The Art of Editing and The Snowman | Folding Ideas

For example, early in the film, in a scene where Harry shows up at work and his superior officer,
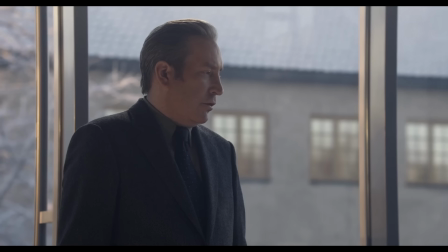(4:13)
Gunnar Hagen, gives him a whole "clean up your act, I can't keep covering for you" speech in the cafeteria.
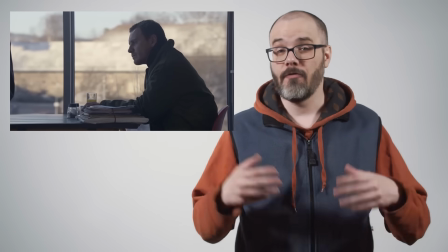(4:20)
Stripped to an absolute bare-bones factual description, the scene is fine.
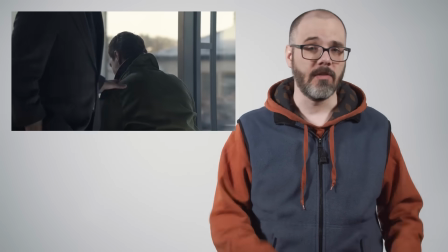(4:25)
The dialogue is fine, the acting is fine, the pace of the cuts, the flow from close-up to insert to medium,
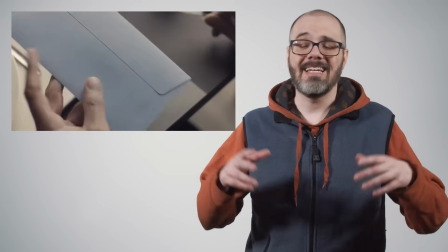(4:32)
the use of split edits, it's all fine.
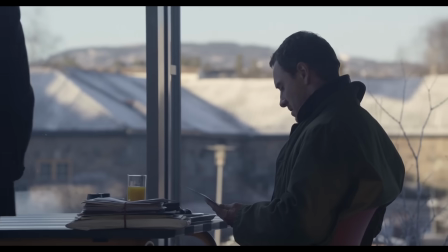(4:38)
But for some reason, almost every single shot in the scene is blocked with a lateral slide.
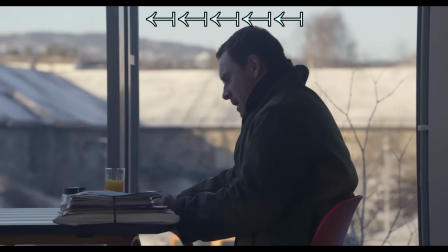(4:43)
Harry's shots moving from right to left, Gunnar's moving from left to right.
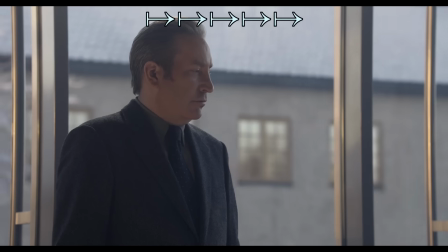(4:48)
In isolation, these are also fine, but consideration wasn't taken for how these shots would then cut together.
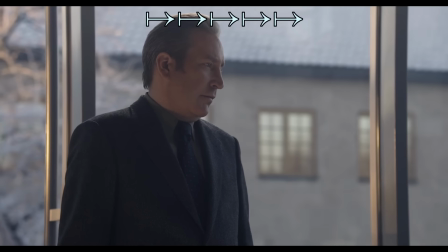(4:55)
And the edit doesn't consider the change in motion vector from one shot to the other,
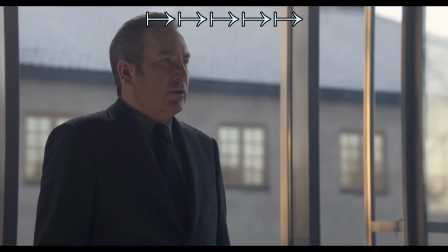(5:01)
resulting in a scene that feels like it's bouncing back and forth like a ping pong ball.
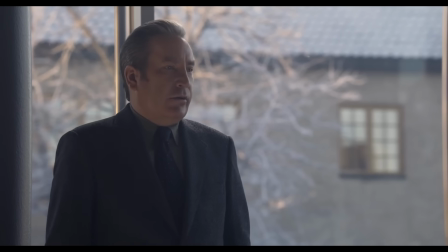(5:06)
And then spice it up with this jarring edit. The conventional editing style, which is generally used throughout the film, is to preserve lines of motion from one shot to the next, while using neutral moments as a visual buffer to give the audience a moment to reset. This is conventional continuity editing, which is the continuity of action, subject, and motion, with slight discontinuity used to build tension in what is meant to be an energetic, suspenseful scene. Going back to the cafeteria example, there's no motivation for this movement.
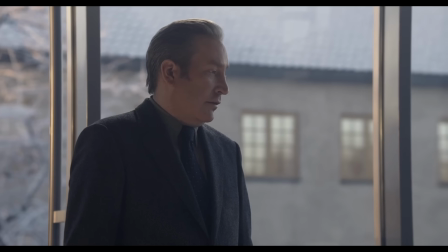(5:41)
It's two characters having a low-key conversation in hushed tones.
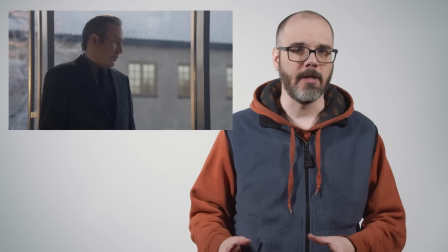(5:46)
Maybe using this motion on a couple key bits of dialogue could add some interest to the scene,
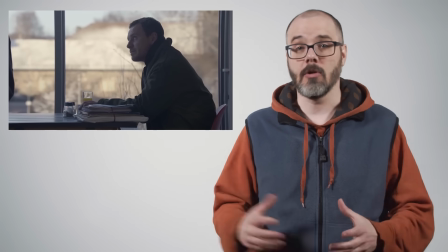(5:52)
or if Harry's shot had some slight motion while Gunner's was more static, it would be conveying an emotional state,
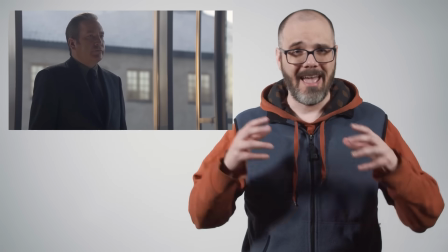(5:59)
but simply having the motion mirrored across every single shot for an entire minute of dialogue,
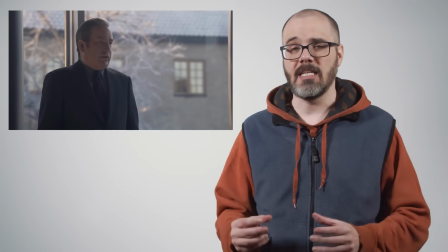(6:06)
it's just dizzying for no purpose. Again, while these issues are going to intersect several different elements of filmmaking, from the camera work to the script, filmmaking is symbiotic to the degree that flaws or failures in one area will impact the ability for others to do their jobs. So while we will be talking about a whole host of issues, we will be approaching those issues from the direction of the edit. Before we go further, we should probably address the name issue, and people who are familiar with the source material already know where I'm going with this. I've already said the main character's name is Harry Hole, and that's not entirely accurate, but it is accurate to this film. In Norwegian, the character's name would be pronounced closer to Hare Hule. Hare Hule, Hule, Hule, Hule, Hule, Hare Hule, which, if you were to translate to English, would be Harry Hill. But the filmmakers opted not to keep the proper Norwegian pronunciation, nor to translate the name, but instead to just anglicize it to Harry Hole.
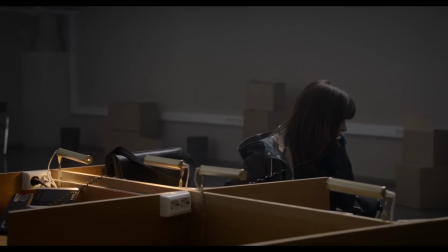(7:17) Harry Hole? Harry Hole. Mr. Hole. This is Harry Hole's phone. Ah, great Harry Hole.
I don't really have a point here, but it is very funny.
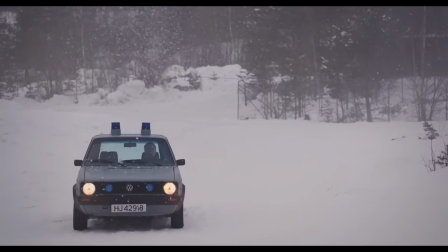(7:29)
In the film's prologue, a woman and her son are visited by a police officer named Jonas.
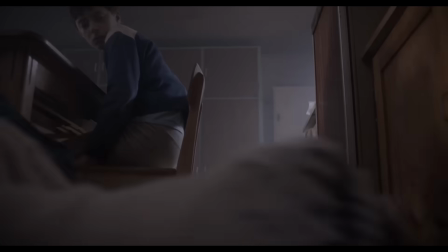(7:34)
The boy believes that the abusive man is his uncle, but discovers that he is, in fact, his father after he sees Jonas and his mother having sex.
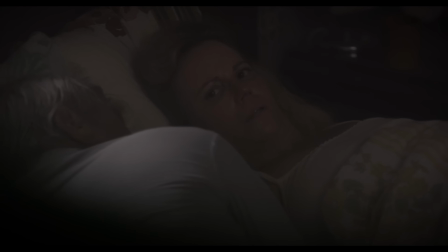(7:42)
The woman threatens to tell Jonas's wife about their son, to which Jonas threatens to abandon them entirely and drives off.
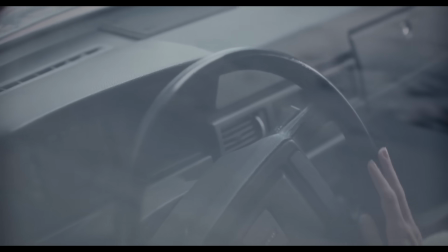(7:49)
The woman and her son follow, but the woman slips into a catatonic haze, drifts off the road onto a lake,
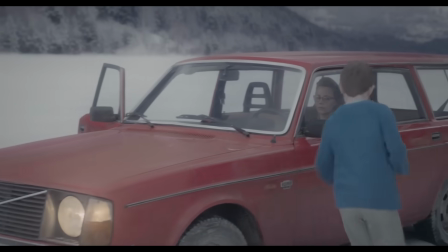(7:56)
and refuses to leave the car as the ice cracks, leaving the boy to stand and watch as his mother and the car sink into the lake.
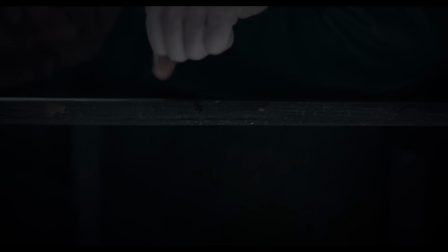(8:03)
The Snowman centers around alcoholic detective Harry Hole as he tries to fix both his professional and personal lives by focusing on work instead of drinking.